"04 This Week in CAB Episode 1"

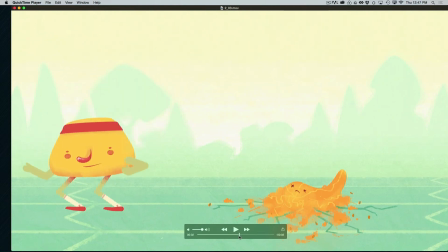(20:47)
You can see that there, how the feet come down heel first and then the little toes overlap.
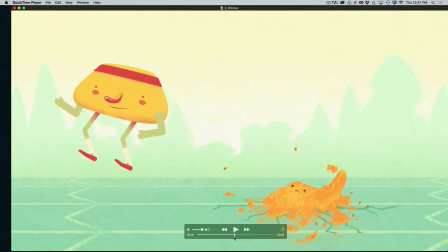(20:53)
There's also some nice overlap and follow through with the squash and stretch. It's not quite, it's almost working.
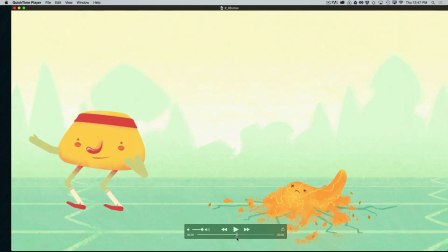(21:00)
Yeah, it's working pretty good. That's working pretty well. I'd maybe increase the stretch here just a little bit. And the timing isn't quite perfect. But again, we need to stretch the legs out to catch the weight.
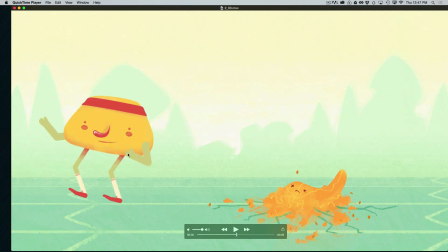(21:12)
And we're again losing an opportunity to feel the weight, this one in particular, because the knees are bent before he touches the ground. So we don't feel the weight pushing him. Get the knees straight out from under him, because he's trying to stop himself from falling into a heap.
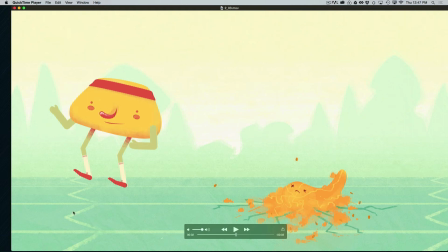(21:30)
So get those legs stretched out so he can catch the weight, and then don't bend the knees at all until the heel hits the ground and the body begins to squish down on the knees. Then the knees can begin to bend and he can come back to rest.
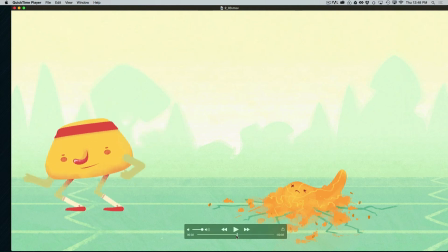(21:49)
I also love the little gesture here at the end, little phew gesture, but it happens again a little too quickly. It's pretty good, but I would give him a minute. I would let him recover first and then pause just a beat,
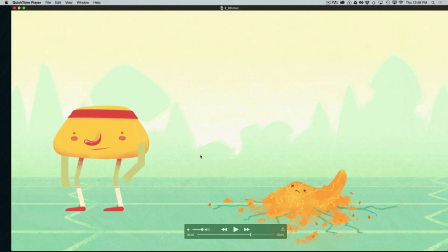(22:03)
just maybe half a second or a quarter of a second only, and then do the little gesture. It's going to read much more clearly. Again, we need to give our audience time to understand what our character is doing and thinking and feeling.
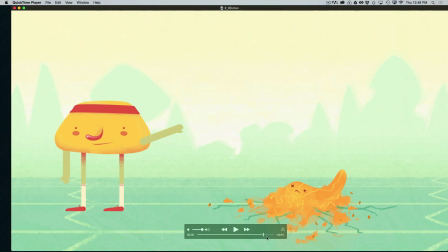(22:21)
One of the things that's really important to remember about character animation is that it takes so long to do. You guys have probably already realized how difficult this process is.
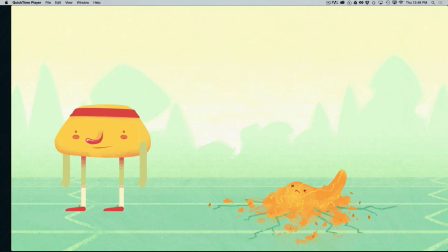(22:34)
And so you as the animator are intimately acquainted with what is happening in your animation. Remember that your audience is not. It gives you a kind of false sense of the clarity of your animation.
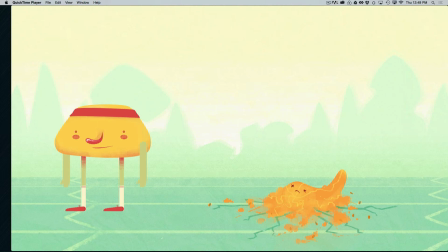(22:53)
It's really important to put yourself in the boots of someone who's never seen your animation before. You're going to work on your animation for days or weeks or even months. It's going to go by in a flash for your audience, and you have to respect that,
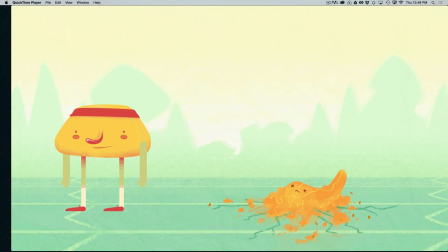(23:10)
and you have to work with that in mind and give them time. Give them time to understand each part of your story. And that brings up another really important point,
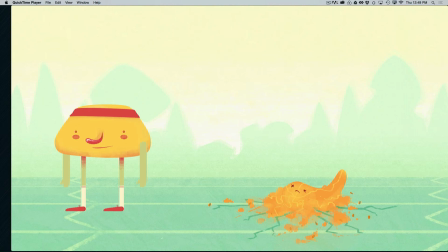(23:24)
which is that an audience can only absorb one piece of information at a time. So don't try to show them 3 different things all at once. Show them one piece of information, then the next piece of information, then the next piece of information.
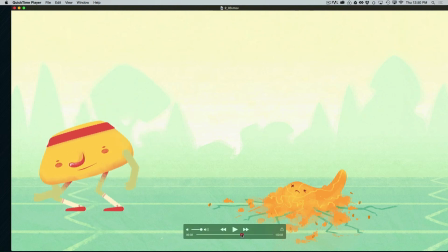(23:43)
And for example, right here, he's recovering from his jump. That is the piece of information we should be communicating, recovering from his jump. The little phew, I'm done, I'm relieved, that is showing, hey, I'm relieved.
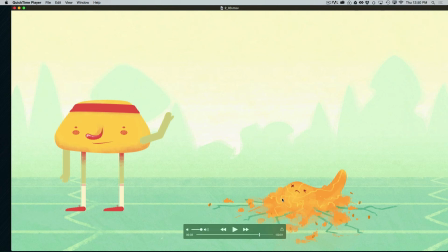(23:58)
That's another piece of information, a second piece. So you have to separate those. He's recovering from his jump, one piece of information. He's relieved, second piece of information.
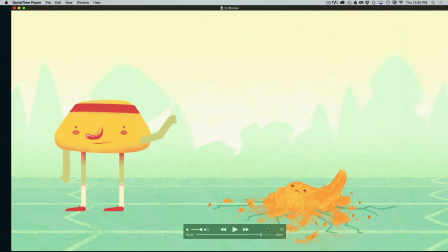(24:12)
Make sure you give your audience time to absorb each and every individual piece of
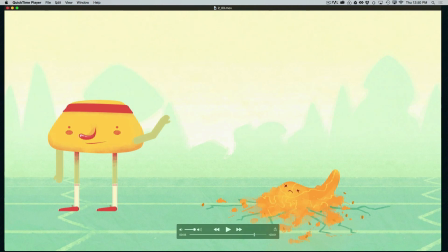(24:19)
information when you're trying to tell even a very, very simple story. Okay, moving on.
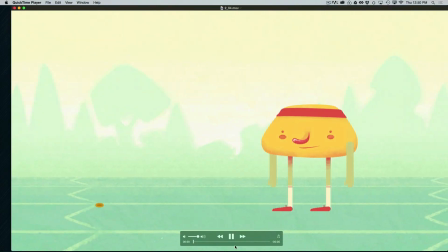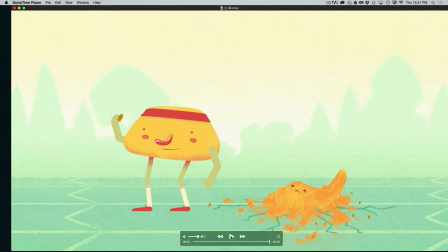(24:34)
All right. Really fun original idea here. Love that he doesn't even notice the squash. Really fun storytelling there. And I like his reaction
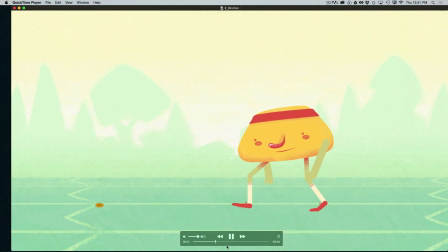to the little object on the ground, but it's a little too small.
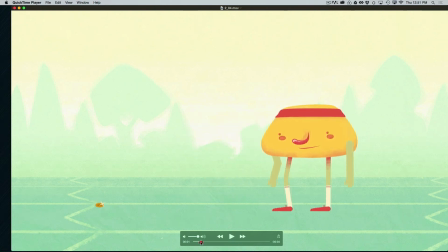(24:53)
If you notice, he looks with his eyes and he leans just a little bit. But I would do this maybe even a little bit more. I would maybe exaggerate this just a little bit more.
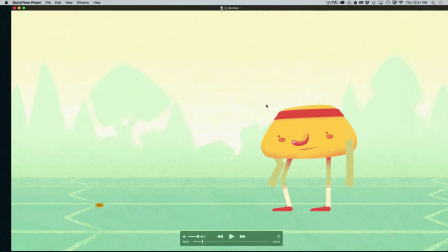(25:08)
And this is a good piece of general advice here, which is that with a unibody character, you want to pose more extremely with the
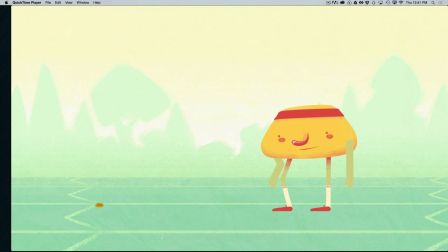(25:26)
unibody, so that when a character is looking, he's not just looking with his eyes, he's looking literally with his whole body.
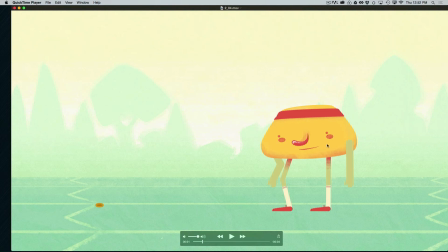(25:35)
And this is a good start, but I would make this even more extreme and really lean him forward and really make sure that the audience's attention is clearly where that little object is. And the little shine, well, I guess must be a coin. I thought it was a seed or something.
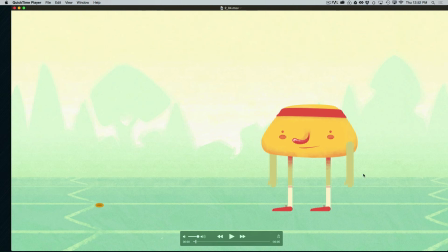(25:53)
It must be a coin. But that little shine helps, but you actually would maybe not even need that shine with a stronger pose here. Oh, and the other thing is, I would maybe have him look first and then shine, because your audience's eye is going to be on the character while it's moving.
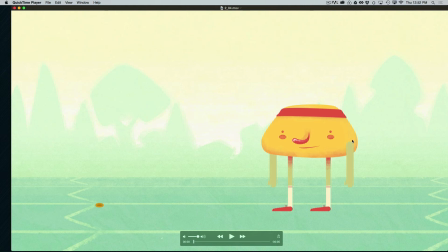(26:12)
So if he looks, then the audience will start to move in the direction he's looking, and then if you add the little shine, you kind of create a clear sequence. And it's again about that giving one piece of information at a time. He's looking at the coin shines, okay?
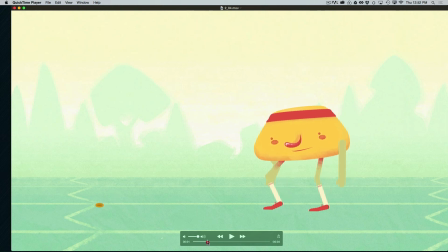(26:30)
And that brings your audience's eye to that point. So very nice. I would maybe also give this maybe a little bit longer. Have him wait here. Have him look and then stop. Again, stop and wait and let the audience catch up and say, oh, he's looking at that coin on the ground.
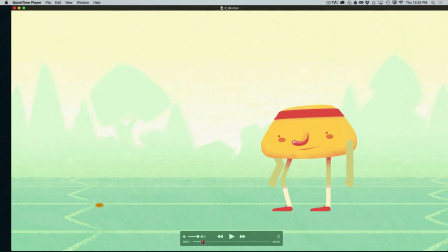(26:48)
What's he going to do? Then you can have him start to walk. Now, this walk could really use an anticipation. He just starts forward. I would have him lean back a little. Even with a very gentle, simple walk, there's going to be an anticipation.
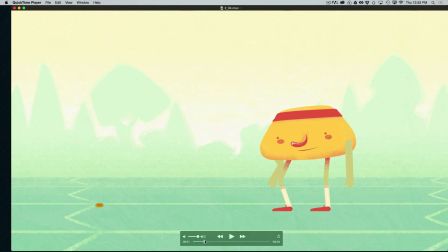(27:02)
You're going to rock back a little before you move forward. Also, the feet are once again sliding on the ground. That's a common occurrence with beginning animators.
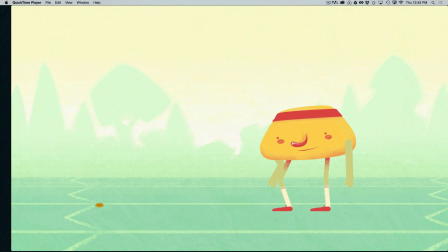(27:13)
We are going to learn all about how to make sure the feet stay stuck to the ground and we keep that illusion of weight and gravity.
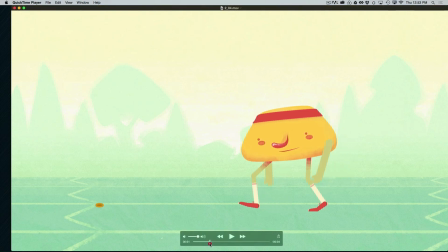(27:21)
We're going to be talking about that throughout the course, so you're going to learn all about that. Once again, we have a weight issue here. The character is way too far forward on the foot and would probably fall down.
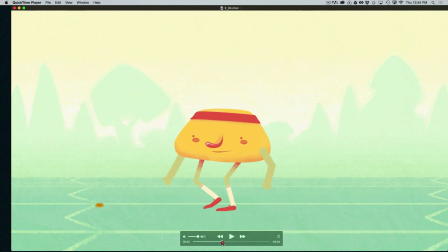(27:35)
And as he walks, there's a little more of a sense of weight with this kind of rocking back and forth, which is nice, but he still feels relatively weightless.
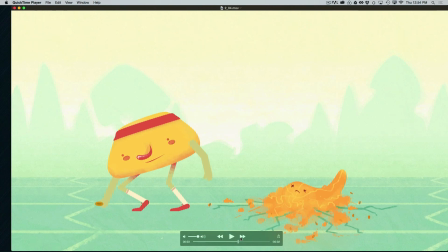(27:44)
And we're going to learn in this course how to always give your character a good, strong sense of weight and balance. Very, very important to all character animation to give us that strong illusion. Overall, really nice job though, and really cleanly animated.
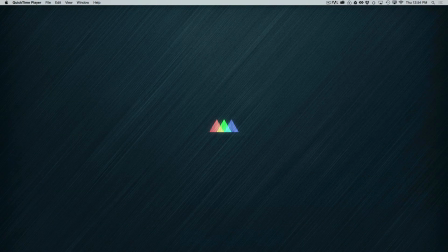(28:03)
Okay.
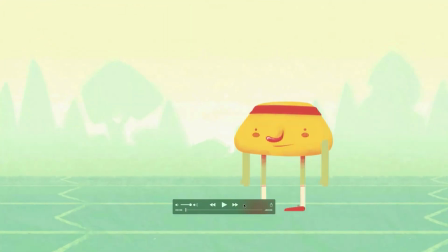(28:09)
Next up,
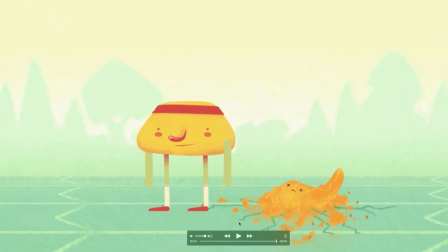(28:12)
another big long step. This one's working a little bit better, I think.
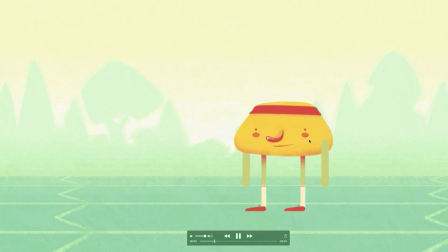(28:18)
And we get more of a chance to see the reaction because the character kind of,
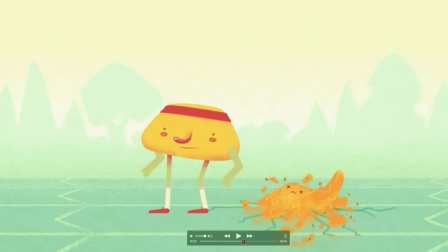(28:24)
even as the foot is moving, kind of stays in that pose looking up, which I think works really nicely.
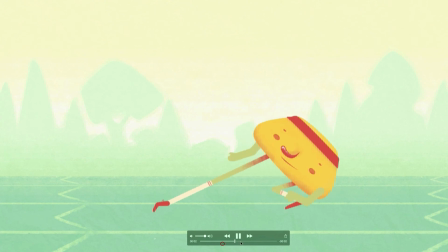(28:29)
Now, we've still got some issues here. Right here, the character's weight is indeterminate there, but it's moving in the right direction, and I love the overlap and follow through. The little stagger there at the end is really nice.
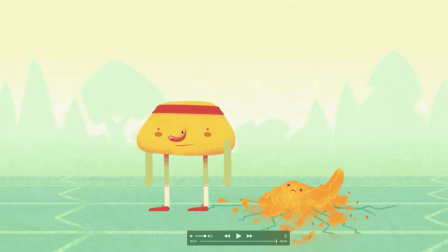(28:45)
And notice how it really helps to sell the momentum and therefore the weight of the character,
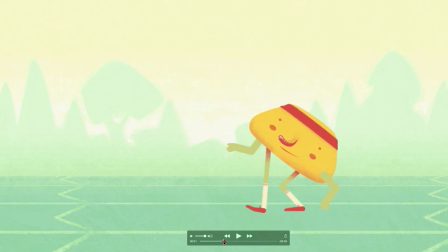(28:52)
that little overlap and follow through there. Really fun, a very nice little piece moving in the right direction here.
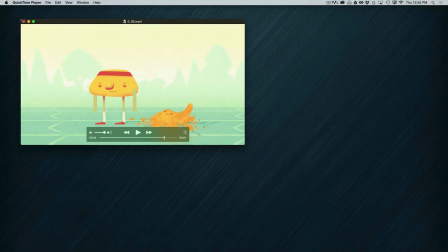(29:01)
Okay.